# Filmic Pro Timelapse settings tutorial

That way you won't lose battery power whilst you're in the middle of a time lapse. I wanted to take this second just to remind you to turn your phone onto airplane mode so you don't get interrupted in the middle of a time lapse,
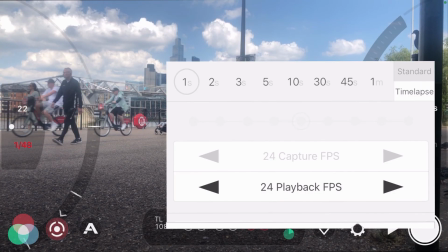(4:14)
particularly a long one that you're recording. Now here, I'm going to start off with a 1 second interval, and I'm going to capture 10 seconds worth of playback.
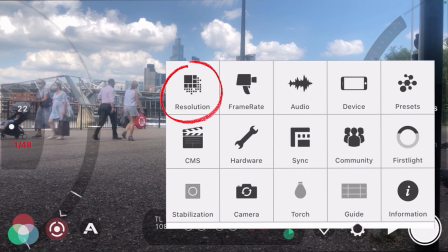(4:22)
So I want to change this resolution first into 4K.
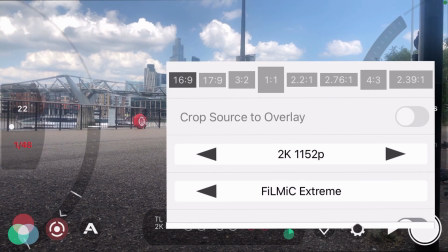(4:26)
The reason for that being is that you can then create dynamic zooms, pans across your image whilst you're doing the time lapse, and just generally create something a bit more interesting for the audience. So I'll show you how I'm going to use that later on in this video. But for now, let's record at 4K using 24 frames per second and a 1 second interval.
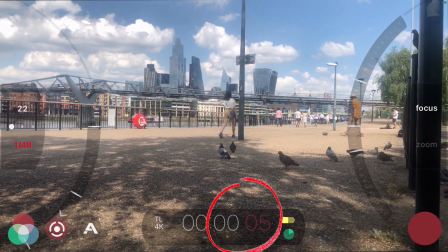(4:42)
As you can see, the red numbers on the right hand side of the timecode medallion are going up every second because I chose to capture a frame every second.
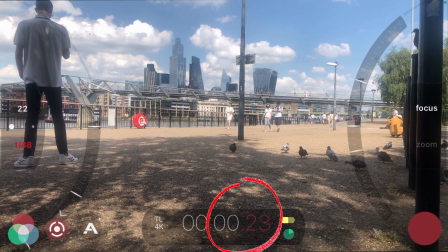(4:49)
When this turns to 24, this will then give me 1 second of real-time footage to play back. So
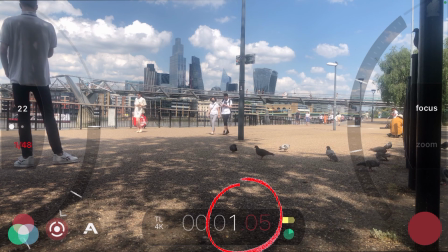(4:55)
you can see here that white number one is how long we actually recorded for in terms of what we'll watch back if I stopped it now.
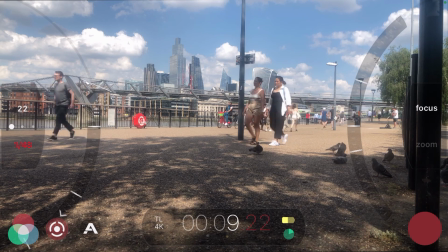(5:01)
So to finish off the 10 seconds, you'll see here 24, it changes to 10. I actually recorded 20 seconds worth in the end.
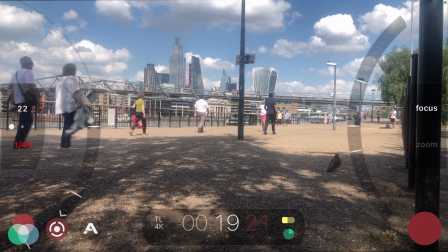(5:07)
So I'm just going to show you what this looks like in the playback now. As you can see with a 1 second interval, it looks really good.
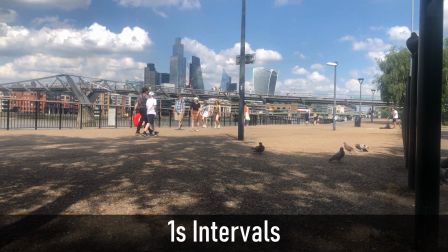(5:12)
It's perhaps not as fast as I'd like, but it could work for a lot of people. So when people are just walking at a normal pace, 1 second interval can work quite well.
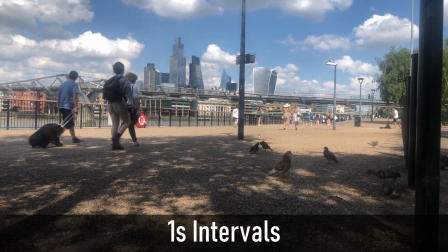(5:19)
Things move around a lot quicker, and you can see now the clouds, the shadows, everything's changing, and you can create quite a nice hustle and bustle feel with this.
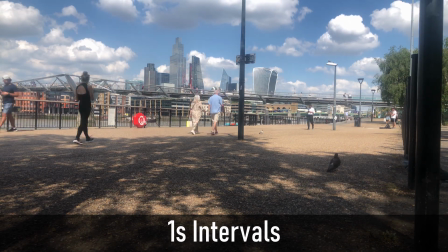(5:27)
But what about if you want to use a 3 second interval?
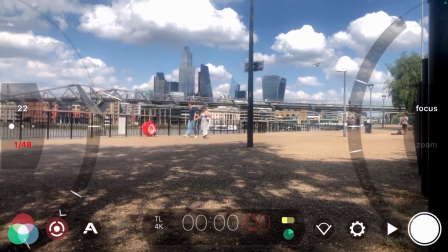(5:30)
So with 3 second interval here, let's press play, and you'll see again with the red number here, once I hit record, that will change to 1, 2, 3 every 3 seconds.
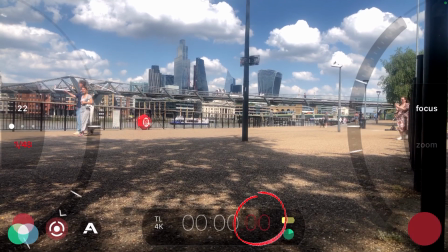(5:38)
So we've got 1 frame captured, 2, 3, 2 frames captured, and so on and so forth until we get 24, which will again give us 1 second of playback time.
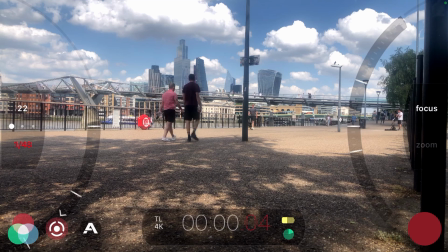(5:49)
So let's see how using 3 second intervals affects the footage from 1 second and play this one back now.
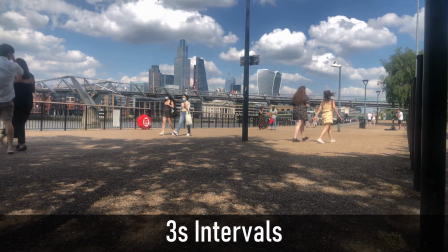(5:54)
As you can see with this, it creates much more hustle and bustle feel.
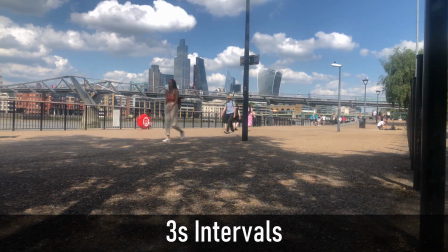(5:57)
Even when this path isn't that busy, it created a much more busy feel with the city kind of atmosphere and all the city buildings in the background.
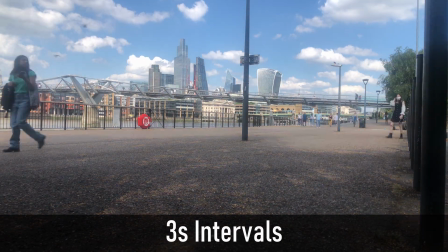(6:04)
The shadows, the sunlight, the clouds move quicker, and it times the speed by 3.
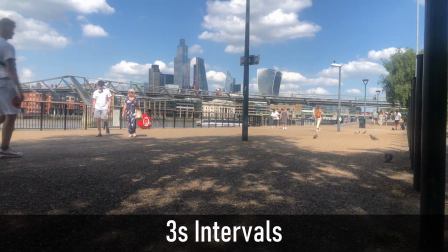(6:09)
So you do expect it to be quicker. And it just depends on what kind of taste you have on your time lapse.
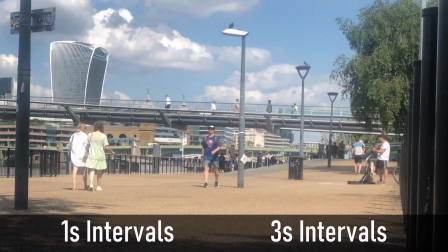(6:14)
So comparing them side by side, you can see on the left hand side with the 1 second interval, it looks good, but on the right hand side with the 3 second interval, it just gives you a faster feel,
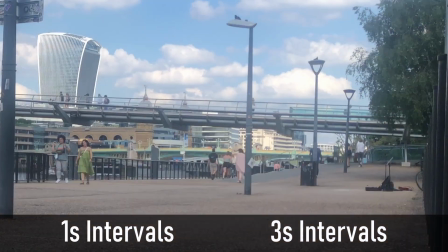(6:23)
makes things feel like the time is passing much quicker.
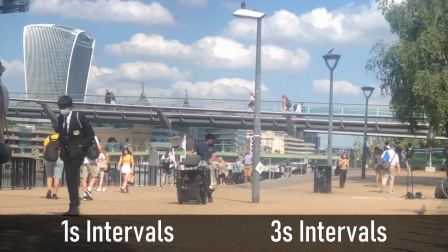(6:25)
So it's really up to you what kind of style you want to go for and what you want to apply it to, and whether it suits your story or vlog or traveling video too.
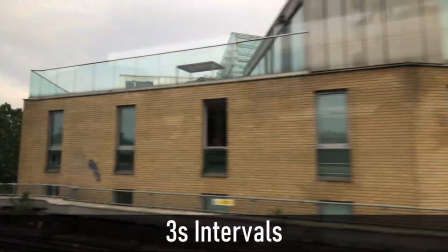(6:33)
As you can see here on the shot from the train, it's moving fast enough that I don't actually need to have a high interval time.
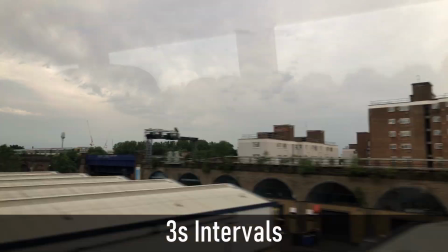(6:39)
I just used 3 second interval for this. I could have used 1, but I wanted to make sure that it was a nice, fast, slick time lapse.
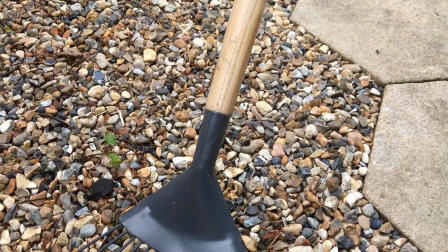(6:44)
But what if you want to film something that moves really slow? A subject like clouds.
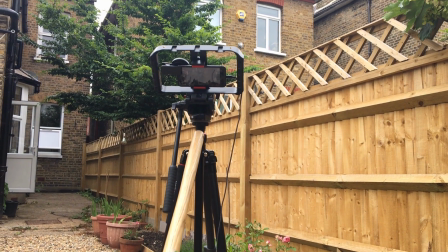(6:49)
Well, for this shot, I used a rake to prop up my tripod, hence low budget.
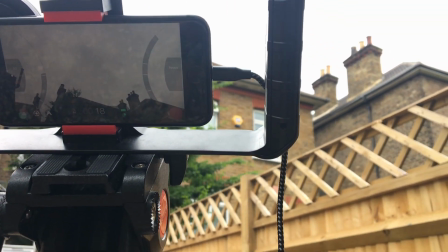(6:54)
Don't forget to plug in your power bank as well for these longer time lapses. The last thing you want is for your power to cut out in the middle of a time lapse and ruin and waste all that time you spent trying to get it.
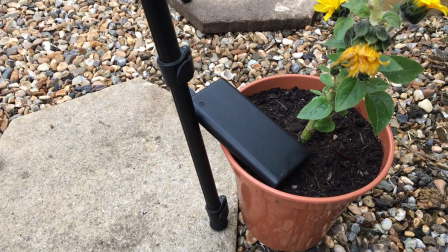(7:03)
And if you've got a sunflower pot that can help you out prop up your power bank without it falling off of the plug, then do that as well.
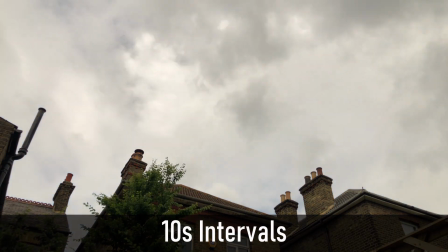(7:08)
This is the 10 second interval shot of the clouds. As you can see, it's really, really dramatic.
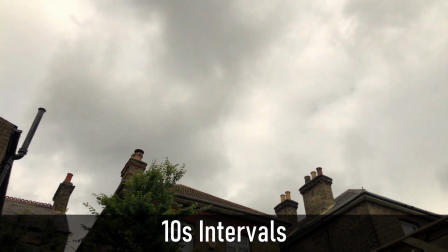(7:13)
It looks fantastic, kind of swooping over the rooftops like that. Something out of Lord of the Rings this wouldn't look out of place of, apart from the rooftops, I guess.
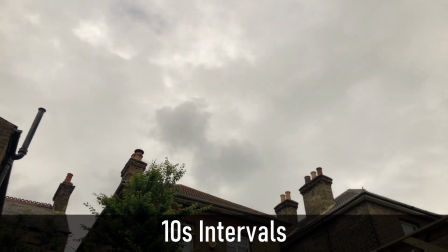(7:20)
But it looks really fantastic. It works well for vlogs, travel vlogs, films, documentaries, you name it, this will look great in it.
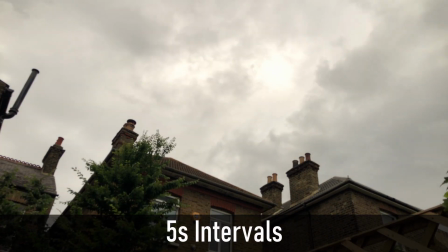(7:28)
And time lapses are a really great way to add something different to your shots. The 5 second interval works really well, but a bit too slow for the clouds.
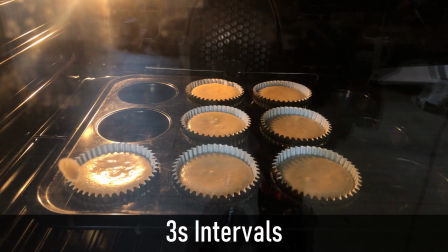(7:35)
With this baking, it works really well too. 3 second intervals worked really, really well for these cupcakes.
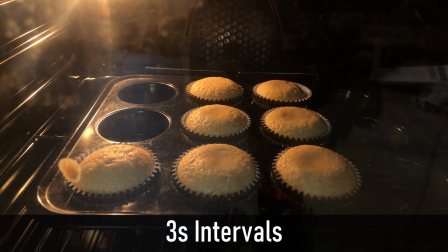(7:40)
If you're doing something bigger, like a cake or something like that, if you're filming hobbies, you may want to increase that interval to something like 5 seconds. 10 seconds is probably too much, but 5 seconds I think would work really well for these kind of hobbies. Let me explain how I decide what kind of second interval I'm going to use for my time lapse according to what activity I'm filming. When using a 1 second to 3 second interval, I would use that for something like people walking in the streets,
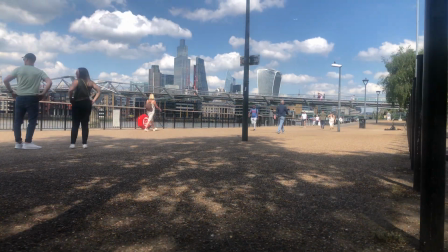(8:01)
like I showed you earlier on in London, maybe sports, tennis, football, cricket, whatever,
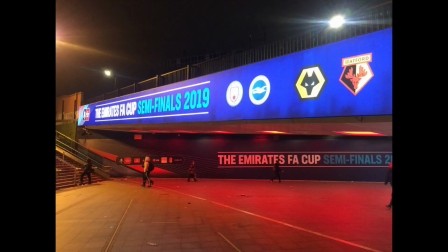(8:06)
something like that, where people are using quite a lot of speed in their movement.